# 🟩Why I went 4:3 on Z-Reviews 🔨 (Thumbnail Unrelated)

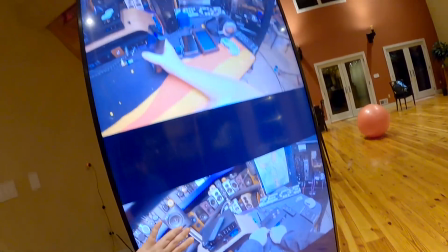[3:55]
but looking at these two things i could tell you right here are the colors now if you haven't noticed it yet um another thing that i'm allowed to do
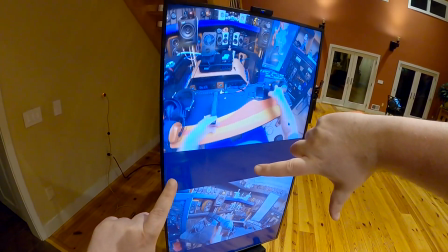[4:03]
once i because now that i've gone from a cropped 16 by 9 to an expanded 4 3 i can now put an image stabilization
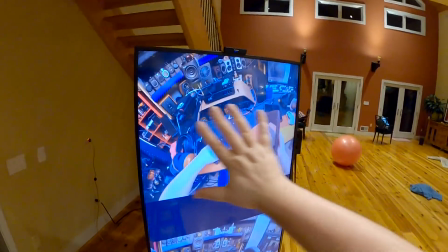[4:11]
so it crops a little bit of it but smooths it out look how manic every movement is on
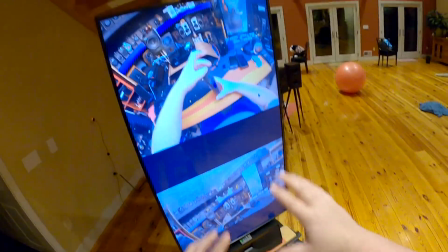[4:17]
that every little little time i talk it's just it vibrates and maybe some of you have become accustomed to that but it's like
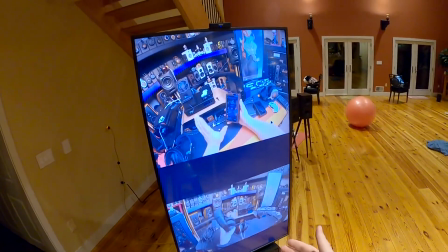[4:23]
I have to watch these videos too you know every video you've ever watched I've watched it and then some sometimes going
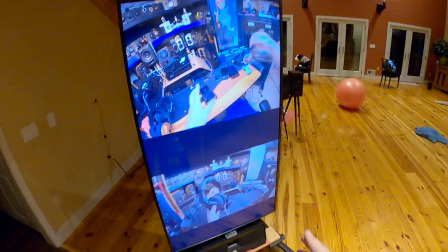[4:31]
in slow motion so I'm jumping back what did I say what did I say I was a review so I watch my own videos I know the content and I usually watch
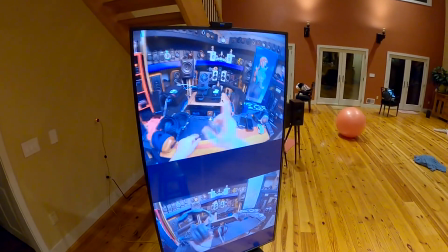[4:39]
it sitting on my you know in front of my big old Sony OLED which some people are like I watch my Sony OLED and the movement
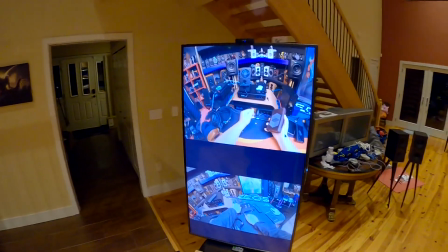[4:46]
just gets to me sometimes and i know that's per person and it's one of the things that chases away the old people from my channel but look
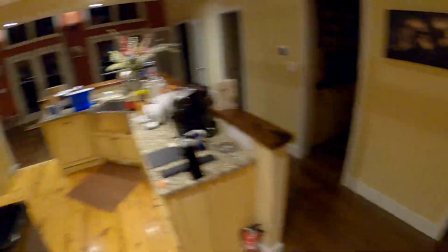[4:53]
just if you stood back in my position right here and had to pick
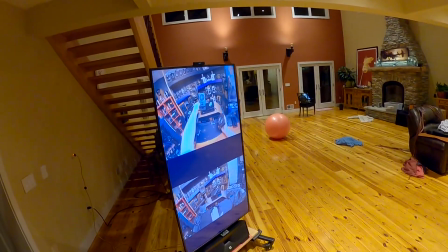[4:58]
one of these videos to stare at for the next 40 minutes i guarantee you everyone
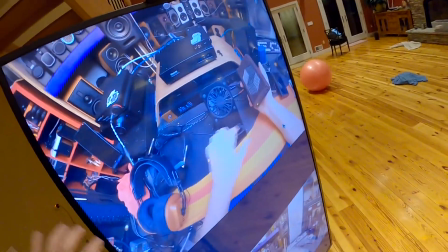[5:03]
would pick this one the stabilization the colors the fact that on this screen vertically
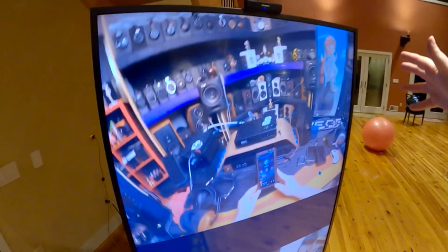[5:08]
yes you're getting more more real estate you're seeing more
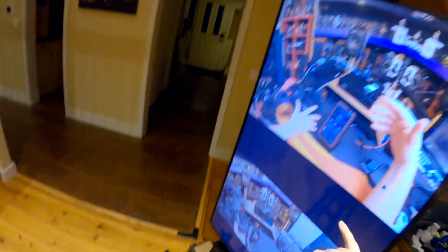[5:12]
power than you would here the the going to 30 fps also
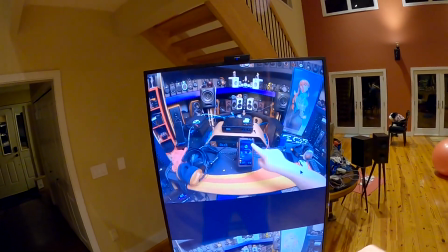[5:18]
allows the gopros processor to process for twice as long that's
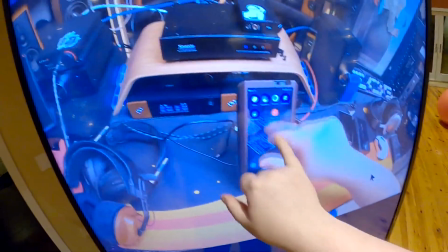[5:23]
why we get the colors and the sharpness i could read all the songs and pull downs everything
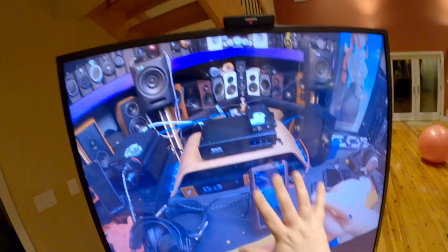[5:28]
even at half the frame rate now that the motion stabilization is on i
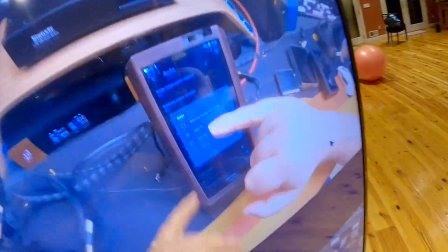[5:33]
can read everything granted you're not most of you are not standing against the guy look at look at the how clear the face reveal is everything on
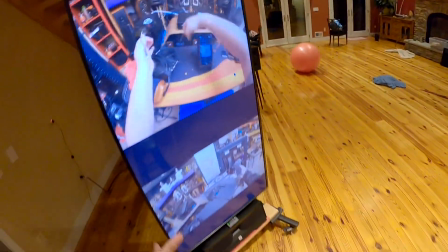[5:42]
the desk is clean all the anime figures in the background that's another thing when the gopro crops for 1080p because it just throws away the top
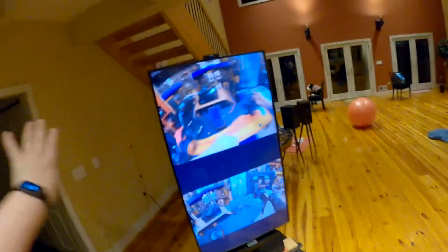[5:50]
and bottom of the ccd just it's gone it doesn't use it at all
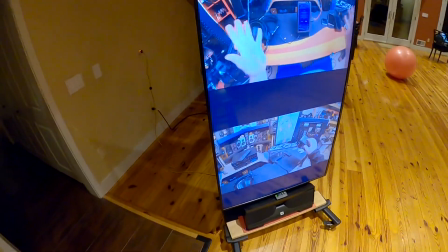[5:54]
when it throws it away we lose levels of detail it can't process things that's why i can't make out
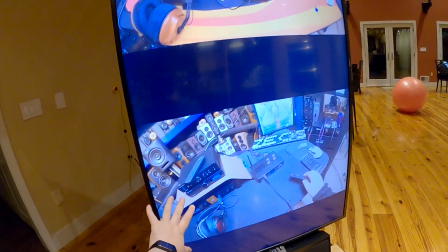[6:02]
any every movement even at 60 fps and these are both playing off of youtube at full resolution but any movement
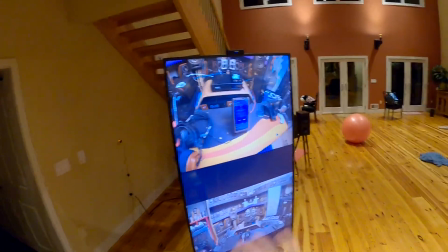[6:09]
at only 1080p is just blurs it's just blurs and everything here
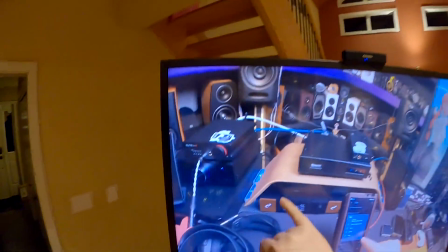[6:14]
i could read crystal clear every letter number the fluid
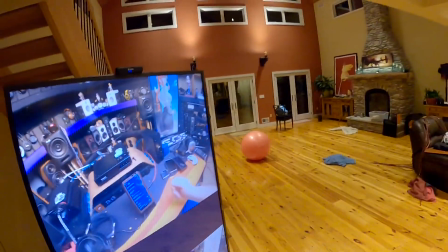[6:20]
icons in the back i think it's going to take a solid month for
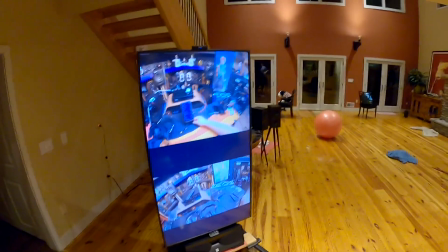[6:24]
people to understand the benefits of like you know what i used to watch zeos and i was like
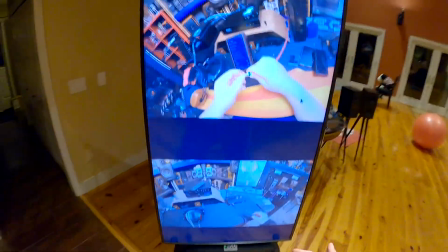[6:29]
oh i can't watch it it shakes too much the man's goddamn fucking manic all the time and sometimes that was part
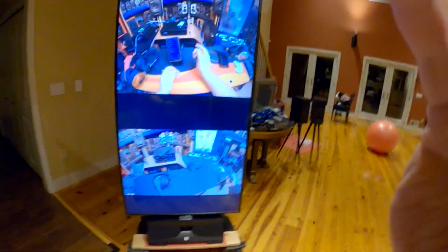[6:36]
of the review part of the charm of it it was like i'd go crazy and the camera would shake like it is currently because this camera currently has no smoothing on